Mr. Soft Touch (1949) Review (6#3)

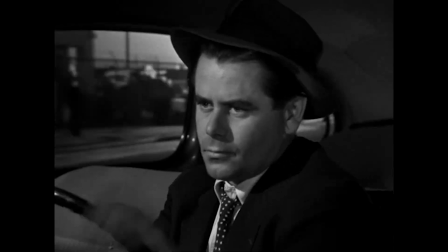0s
Mr. Soft Touch is a film noir from 1949. Glenn Ford plays a nightclub owner who's come home after fighting at World War II.
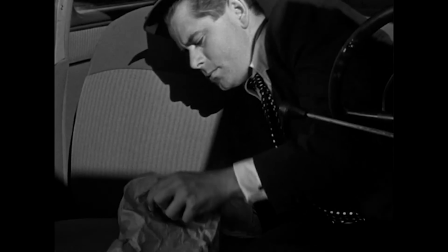6s
Upon his return, he finds out a gangster has killed his business partner and taken over the nightclub. To retaliate, he steals all the money from the nightclub's safe and plans to leave the country via ship.
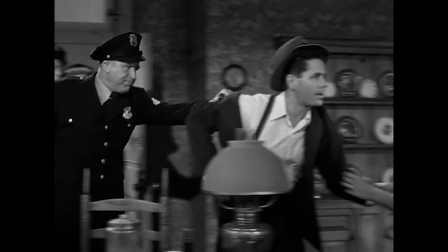15s
However, the soonest ship is leaving in two days. With the mob closing in, he decides the safest place to hide would be in the protection of a jail cell.
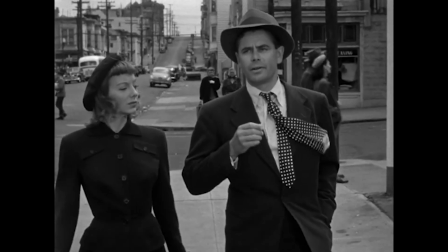21s
He takes the fall for a petty crime, but is not sentenced. Instead, he's put into the custody of a social worker, played by Evelyn Keys, and now must work in a settlement house.
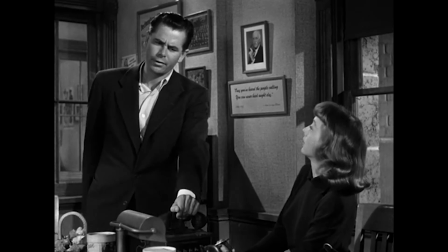28s
This film foregoes a lot of the typical noir conventions. The lighting is less stylized, there's no femme fatale, and the story has a warm-hearted tinge to it.
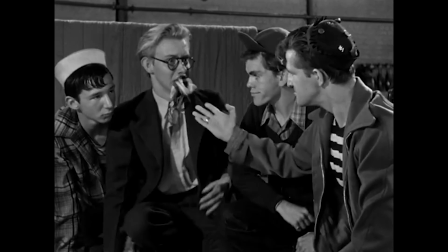36s
In fact, it can be downright silly at times, sometimes on purpose and other times not. With all that being said, you might be wondering why I'm talking about this film.
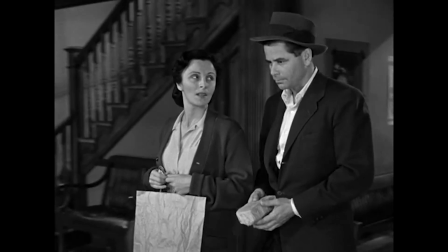43s
Well, everything I mentioned before is actually part of this movie's strength. Since it foregoes a lot of noir conventions, the movie feels different and kind of fresh.
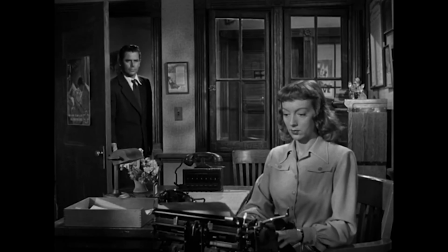50s
When the film began, I kind of rolled my eyes at the setup, but I started to get drawn in and ended up liking it a lot.
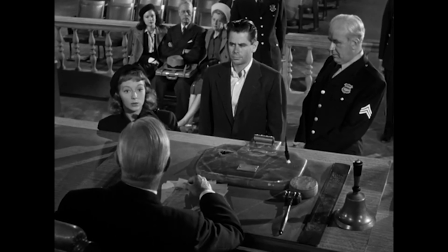55s
The filmmaker's decision to go with a simpler lighting design grounds the film in a more realistic fashion. It makes the more hostile settings look unsuspecting and therefore more threatening.
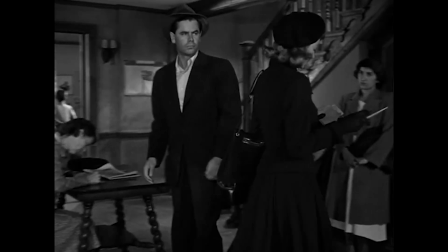63s
It also makes the settlement house seem more hopeless and bleak. You can tell just by looking at this place that it's given everything it's had to the people in need, and that's still not enough.
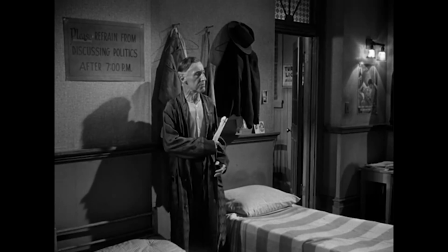72s
It just makes the happy moments more effective. Like I mentioned before, this film has a warm-hearted feel to it, which often makes people debate whether or not it's truly a film noir.
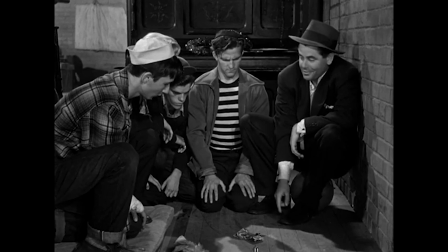79s
I say if Eddie Muller is willing to show it on Noir Alley, which he did, then it definitely can be classified as a noir.
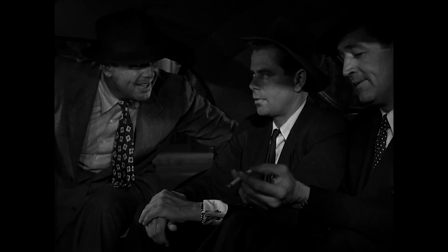85s
And look, I love my noirs gritty as they can be, but sometimes it's nice to see a different take on the genre.
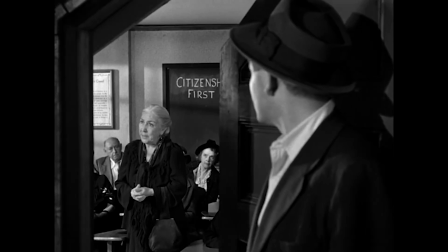91s
Our main character starts out as an embittered man who feels he's been cheated in life, but as he surrounds himself with those less fortunate than him, he starts to re-evaluate his situation.
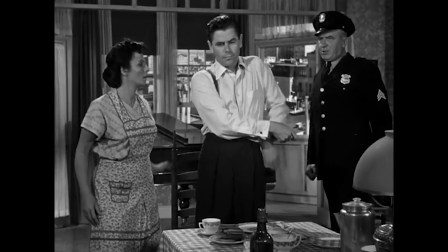99s
I think Ford does an incredible job as the lead. He's tough as nails when he needs to be, but he makes distinct acting choices that make his transition feel realistic and earned.
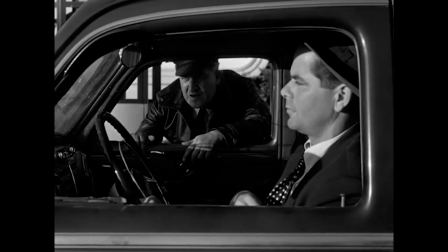107s
In other films, actors sometimes go too far with their character transitions. Often they go so far that it doesn't really feel like the same person.
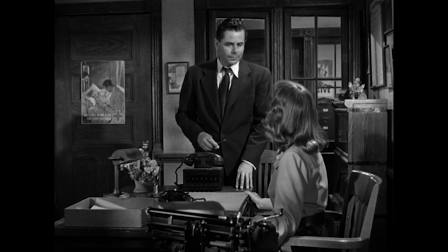114s
By the second half of the film, Ford still feels like the same character, but you can tell there's an adjustment.
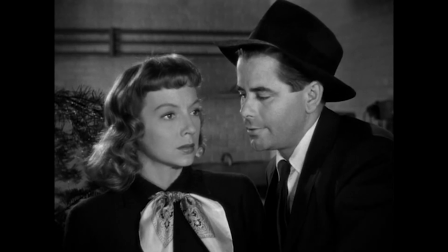120s
Another reason why I think this film works so well is because of the chemistry between Ford and Keyes. This is a very engaging romance with many well-crafted scenes.
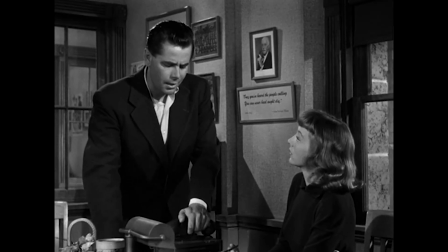127s
Both characters are emotionally closed off in their own way and discover something about themselves whenever they talk to each other.
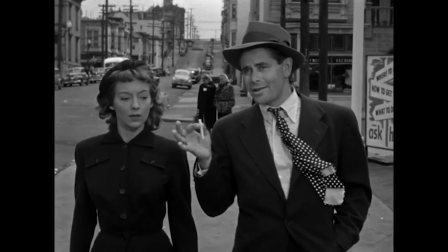132s
It's not a typical Hollywood romance where they have grand gestures of love or talk about needing to find that certain someone.
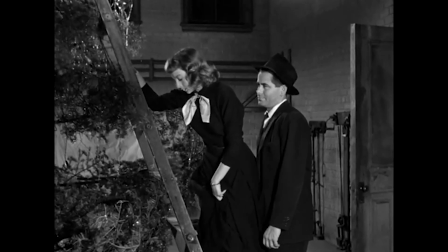138s
Most of the time, it's just small talk and them slowly getting to know each other. The stakes are lower, which make it feel more intimate.
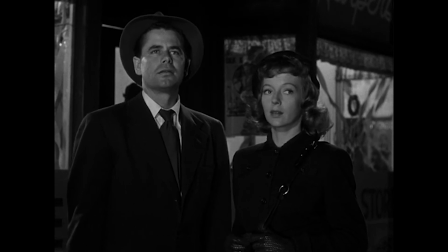144s
I think my favorite scene is when they walk down the street at night. There's no music, not even a lot of background noise, just the main characters talking as the world around them goes by.
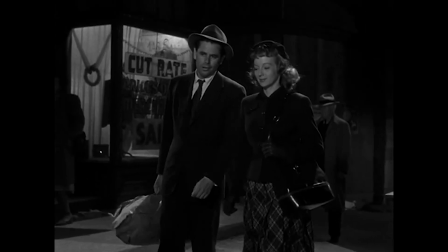151s
There's a relatability to this scene because almost anyone can connect with it. Whether it's a romantic partner or a friend, we've all had those times where a normal conversation turns into something deeper.
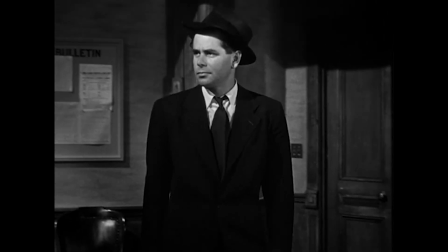160s
You might think Ford is the performance I want to highlight, but actually no. That goes to Evelyn Keys.
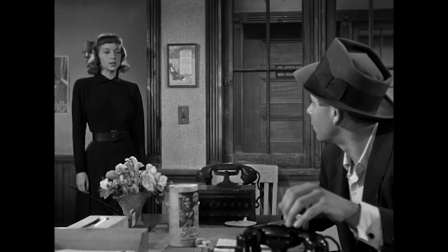166s
I've always thought Evelyn Keys was an underrated actress. She has a lot of great performances that I feel have gone underappreciated.
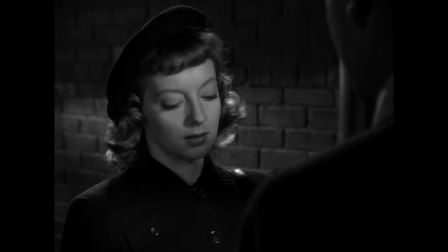172s
So much so that it was actually difficult not to devote an entire week to her, but this one has always stuck out to me.
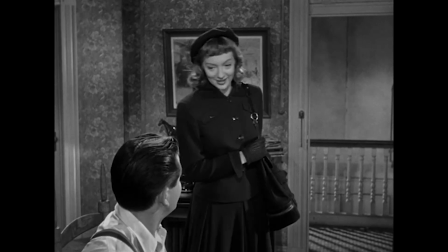178s
Why? Well, in a weary environment like this, she's able to see the goodness in people. No matter who she works with, she never seems to lose hope on the people around her.
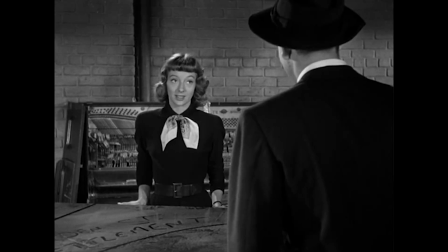185s
But that doesn't come without some exhaustion. Even in the scenes where she's happy, you can see the years of fatigue on her face.
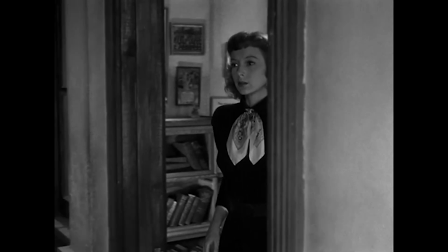191s
You can tell she's put a lot of effort into the settlement house and gotten very little in return, but that never deters her.
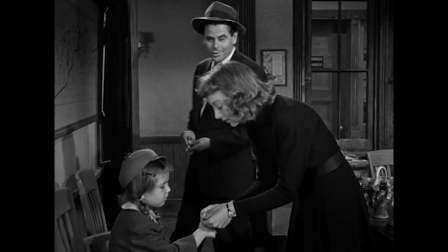196s
There's a sense that she'll try to keep this place going as long as she can stand. Even the cadence in her voice clues us into the history of this place.
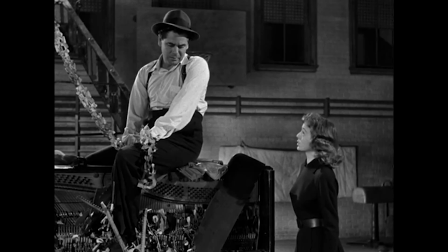203s
She has a sweet tone with an underlying sternness. She's not afraid to lay down the law or even talk back to people.
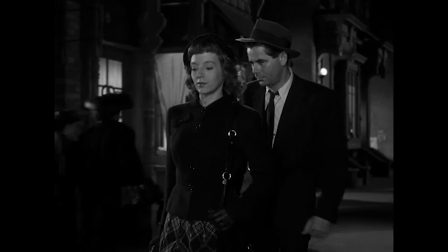208s
My favorite scene of hers is near the end of the film, and it is a spoiler, so if you haven't seen the film, please skip to this timecode.
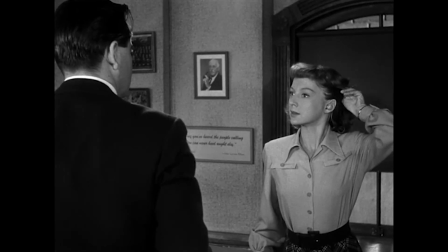214s
It's really better if you see it for yourself. Keys reveals halfway through the film that she has a hearing aid, and near the end when she feels betrayed by Ford, she pulls them out.
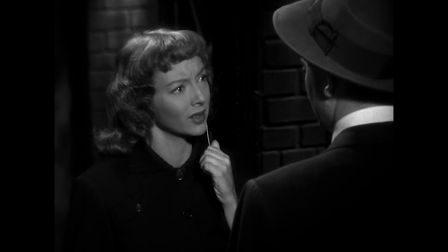222s
She doesn't even give him the chance to explain what happened. That, combined with the look she gives him, is an image that has never left my head.
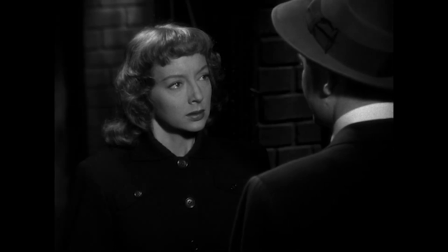228s
Every time I think of this film, I think of this moment and the power it has. I truly think it's the best moment in Keyes' acting career, and it really makes me wish she was a bigger star.
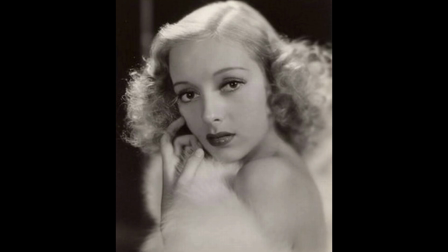237s
Evelyn Keyes was born November 20th, 1916. From a young age, she had an interest in performing, and started out as a dancer.
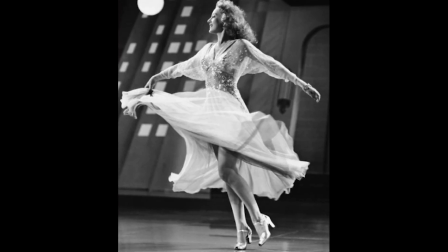243s
She eventually became a chorus girl at age 18 and moved to Hollywood.